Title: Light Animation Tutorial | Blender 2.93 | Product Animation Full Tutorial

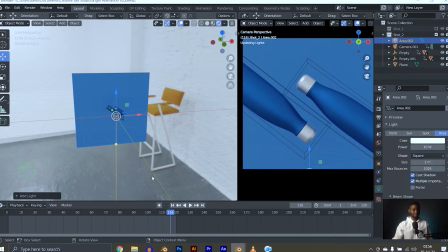24:36 Hit light area, scale it up.
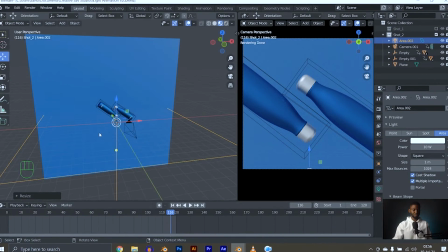24:43 Okay, let me go to material preview. So this is going to be just an overhead light.
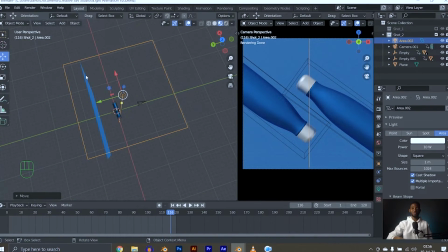24:49 I just like having this to just blast light downwards and just fill up the entire space with light. before I start putting specific lights. Let's make this 1000. I'm not really seeing it.
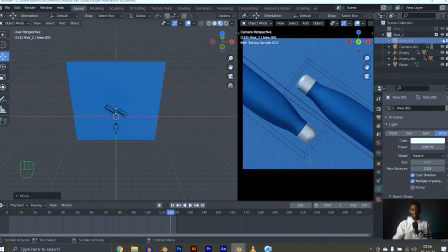25:05 2000. Don't be afraid of increasing the power of your light. It's CG, you can do that.
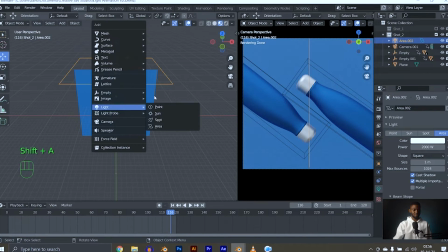25:11 Let's just duplicate this one. Shift D,
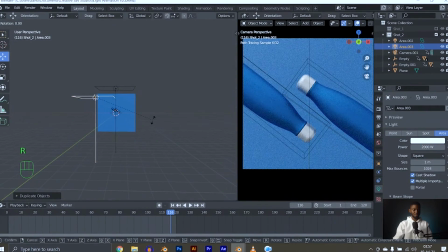25:19 rotate it on the y-axis. Let's go to the top view and focus it on the product. Yeah, something like this.
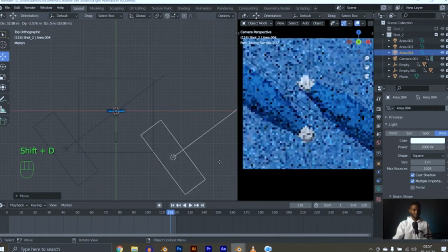25:36 Let's do the same thing for the other side. Shift D, duplicate it on the top view, hit R and rotate it. Now our shot is already looking a lot better just by doing this.
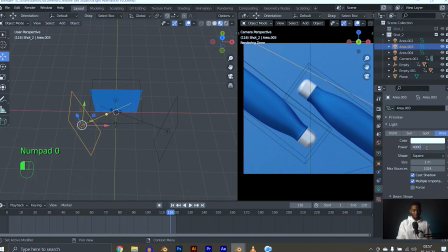25:50 Let's make this one brighter, like 4000. So this will be our key light and this will be our fill light. Let's make this one a bit smaller because I like my key light being soft. So I think this is a very cool shot. It looks very nice.
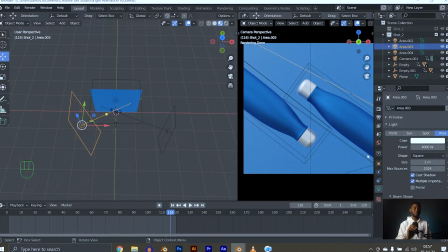26:08 But if you remember from my last tutorial, one thing I said that makes product shots pop is a point light in the background. Let's just add a point light. Light point.
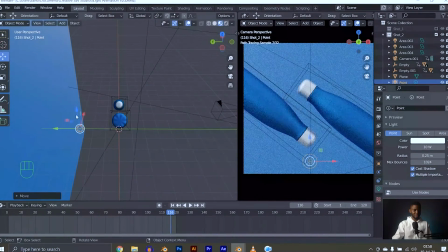26:24 And let's just shift this to the back, just behind our product.
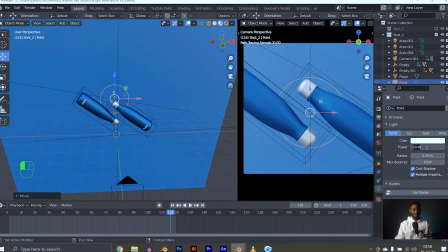26:31 Let's increase the radius and change the power to, let's say 200, and let's say 300. Yeah, you can see the difference. Maybe let's say 240. Cool.
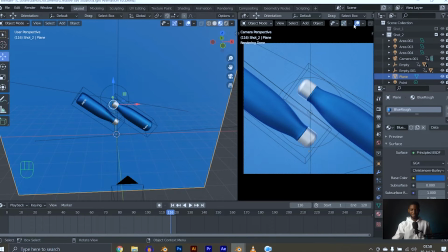26:49 You can see it's a slight difference, very slight difference, but you'd be able to tell that it's even giving off a backlight.
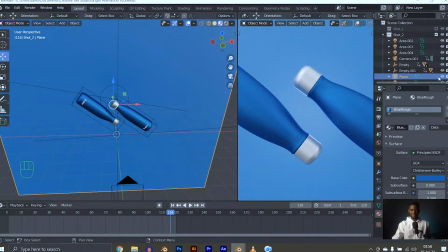26:58 You can see the edge of our product is lit by the reflection of our point lights.
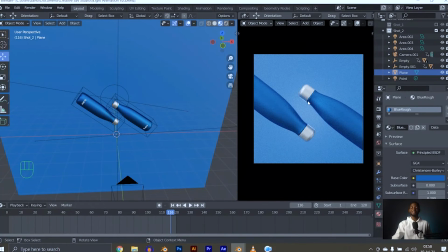27:06 It's game changer, man. It's really game changer. So this is our shot.
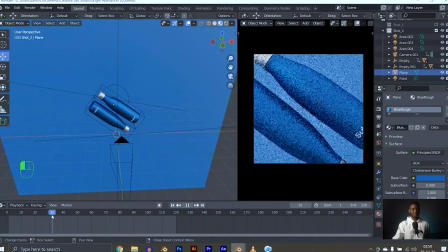27:12 This is the start of our shot. This is the middle of our shot. This is the end.
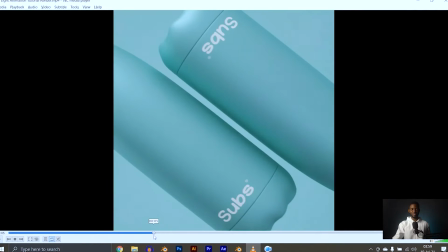27:19 And all I did was to just render different versions with different colors.
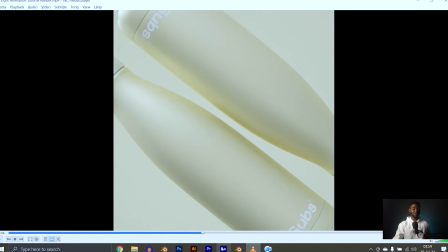27:24 And while I was editing in Premiere Pro, I was just cutting at the beat. I was cutting on the beat. That's my workflow actually. I usually start with the music. I know the music I'm going to use beforehand, and then I'm just cutting to the beat.
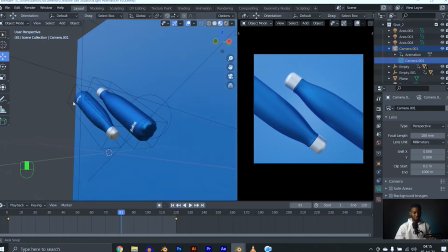27:39 I think the last thing I did in this shot was to rotate the actual product.
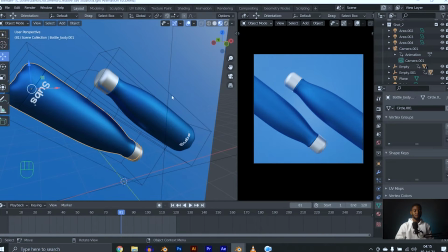27:45 And this is an important reason why you'd want to use empties to animate your product.
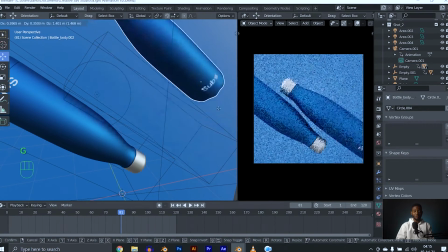27:51 Because in times like this, if I had done the location animation on the actual product, when I'm doing the rotation, it's going to really mess it up.
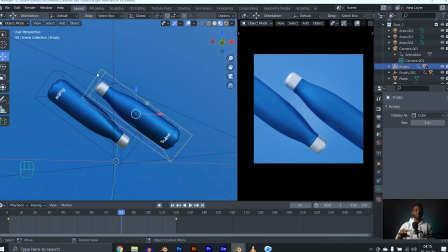28:00 It's going to have a very weird outcome. So we use the empty for our location animation. Now we are going to animate the product for rotation. That might sound complex.
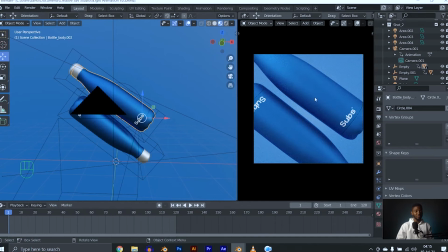28:10 It's not complex at all. I just rotated the bottle a bit.
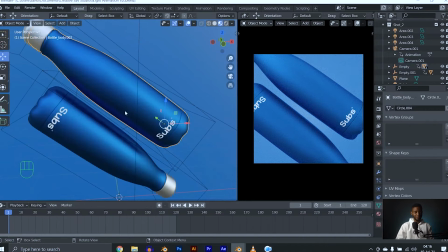28:14 So at frame 1, now on the bottle, not the empty, on the bottle, hit I, rotation. Let's do RZZ and rotate it a bit.
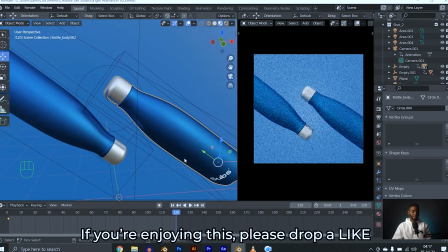28:28 I, rotation, and on the last frame, let's do RZZ and rotate it a little bit to the other side.
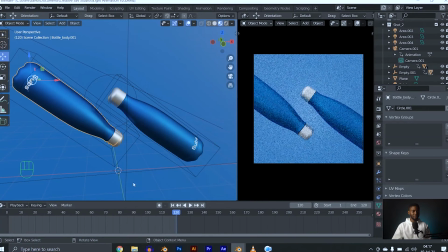28:37 I, rotation. And let's do the same thing for this guy.